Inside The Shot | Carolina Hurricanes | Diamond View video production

This video was primarily going to be played during the playoffs. This was their playoff anthem. So we knew right away that most of the audience for this video was going to be Carolina Hurricanes fans.
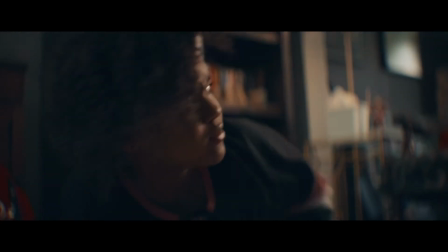116s
So it was important that they were accurately represented in this whole piece. Yeah, that was one of the things that was unique about this video and this approach was the Carolina Hurricanes represent all of Carolina.
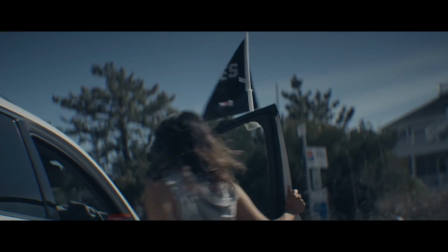127s
So we had to figure out a way to kind of represent each of the different fan bases there, and whether it be from age range to ethnicity to demographic. I mean, all across the board. And that was probably one of our first creative obstacles, was how do we get all over the state without actually going all over the state?
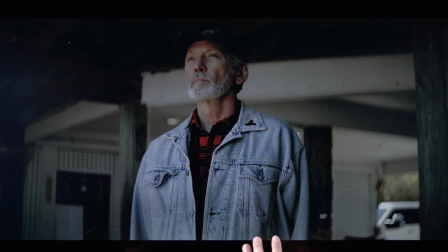145s
And I think we did pretty well. This is actually a shot from the coast of Carolina, and we ended up doing two scenes there.
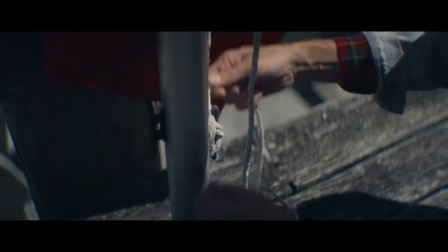152s
One was actually on the beach, and then one was this scene. So being able to knock both of those out in a day and kind of in a close location was super important. We did make a decision early on is to shoot this anamorphic and to shoot it on our Lomo lens.
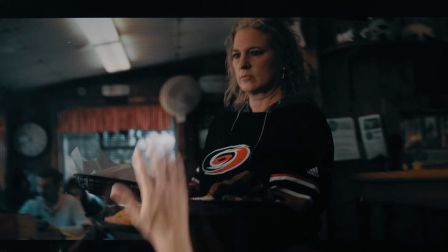166s
One of the benefits of this lens is that we get really crushed, creamy bokeh behind all this stuff. So we knew that we were always going to be focusing on a character or the Carolina Hurricanes memorabilia and something, and that we didn't really care about too much what was going on in
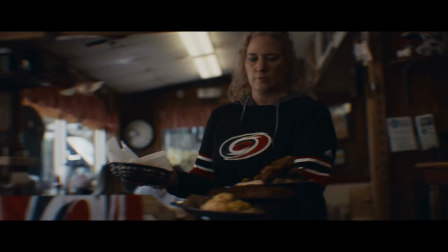179s
the background, but we still wanted it to exist as part of the scene. So using the Lomo helped us kind of hide some of those imperfections or some of the things that we didn't like,
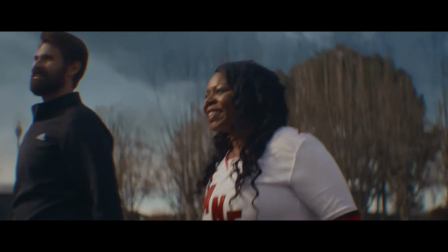187s
while still maintaining a really cinematic, beautiful look. When using a lens like this, you have to be very picky with your shots and also be willing to have to figure out the shot and what works with that lens.
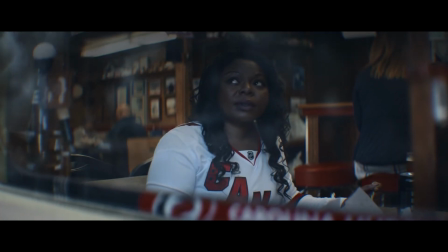197s
But as you can see, once you get the image, I mean, it's beautiful. The lens just almost adds, it's almost another character that's helping you narrate the whole story. So this was interesting for me because we had our two talent here, they were ready, and we knew that we wanted to get them in a tailgate scene. And we knew that tailgating was going to go on, but we didn't know exactly where that was going to take place.
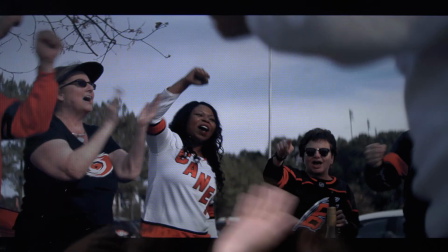218s
So this was literally me walking up to these people and asking them if they would like to be part of a Carolina Hurricanes video.
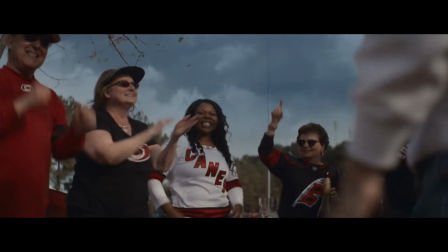225s
They were all in. They gave us a really good performance. I really didn't have to direct them enough. I mean, this is what they do every weekend. You know, they're out here at the Hurricanes game, and it is a real tailgate. We just walked up to it and asked them if we could film something, and we got some really authentic, great performances out of it. Yeah. So one of the cool things that happened with this is we had the full support of the Carolina Hurricanes.
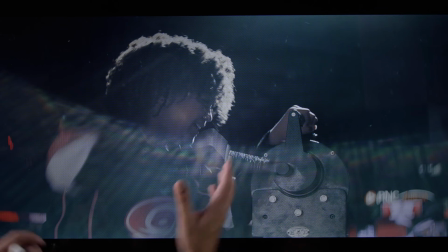247s
What's lighting this whole scene is actually a stadium light that we had to have them adjust on the fly. So this is not a studio light or anything, that's actual stadium light, and it's giving us this beautiful flare. But this is another very run and gun kind of shoot. And that kind of lent itself to the creative, so it did work in our benefit.
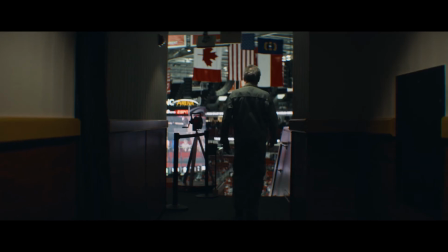265s
We didn't want everything to feel like it was shot in a studio. But yeah, we had to be nimble, but then also that allowed us to get these kind of shots that we wouldn't be able to normally get.
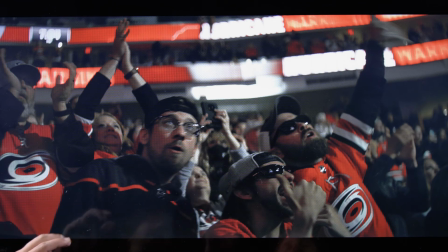273s
This is from that angle that I was just talking about. You know, we're right against the glass, and then it's funny because I think this gentleman right here was like, hey, do you need us to go crazy? Because we can go crazy. And I think this shot is a really good example of the Lomo lens.
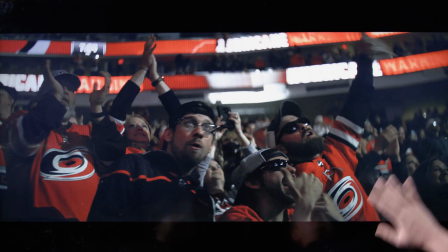287s
Mm-hmm. You can really see the bokeh and the blur behind there. It's kind of spherical, if you will. But it's really about being able to adjust your creative in the moment and work with what you have, and don't be so rigid that this is what I envision, so this is what I have to do. It's more of like, you know, the overall vision is what was important, and getting there, we changed.
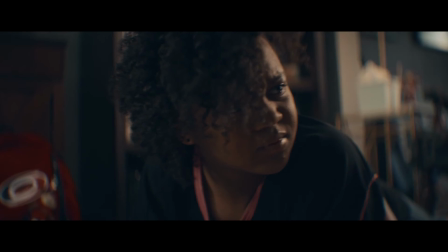308s
A lot of these shots weren't how we originally started out to be.
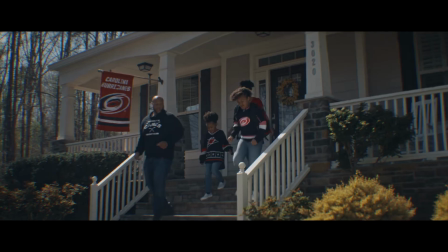311s
A lot of them changed on set because we reacted to what was being given to us, and I think that turned out for the best. And that's inside the shot. For more content like this, check out our YouTube page or follow us on Instagram.